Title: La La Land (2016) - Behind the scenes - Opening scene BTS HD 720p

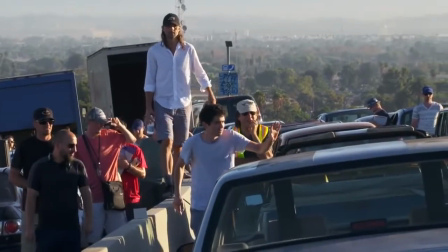0s
The day of rehearsal on Another Day of Sun was deeply, deeply disheartening.
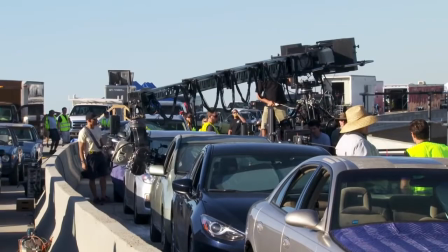4s
Each department learned so much about what needed to happen the day that we shot. We couldn't just do this all on Steadicam.
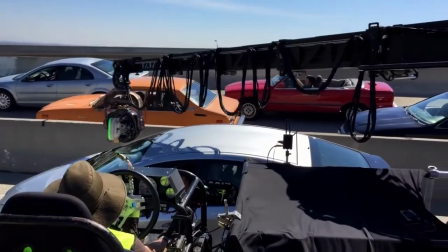10s
This had to be, in large part, a crane-operated camera move in order to slide over cars, get high when we needed to, etc., etc. There was a lot of work with the choreography of the camera. Suddenly you find yourself just kind of banging your head against what's possible and what's practical.
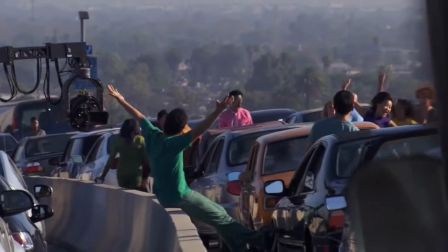25s
The camera wasn't exactly able to do what we thought it was going to do. The camera can't move as fast as you want it to move.
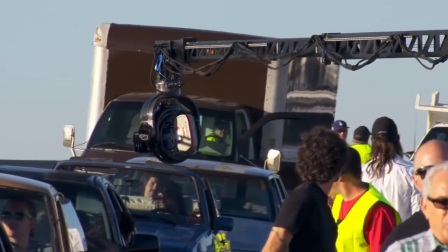31s
Or it tries to move fast, and then it becomes this close to knocking someone's head off. Technically, that's obviously quite tricky.
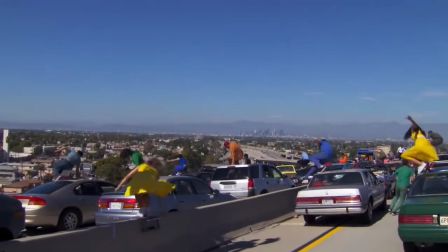37s
Suddenly, you know, the dancers can't go in this direction the way they did in the parking lot, because the ramp is slanted. You know, everything is just kind of like this. And the whole thing is, you know, literally, the whole thing is like this.
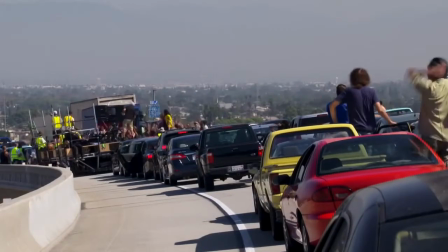48s
So should the camera be adapting to the slant of the ramp so that everything is flat, or should it be true to the horizon so that everything is slanted?
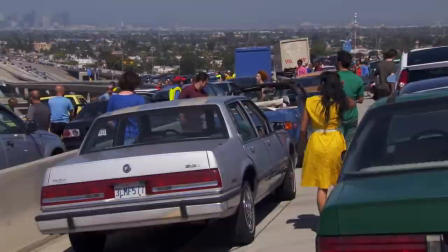56s
We had to change some of the choreography. Luckily we did a lot of rehearsals so we could figure those things out. These kind of things that you never thought were really going to be things you had to think about, you suddenly find yourself in baking heat on the freeway ramp and you realize you have ten hours to figure all of this out,
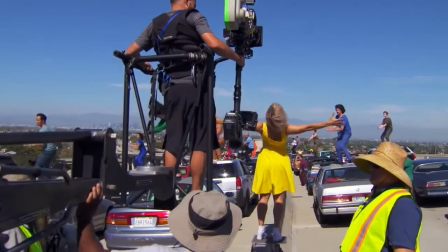70s
because then your rehearsal day is over.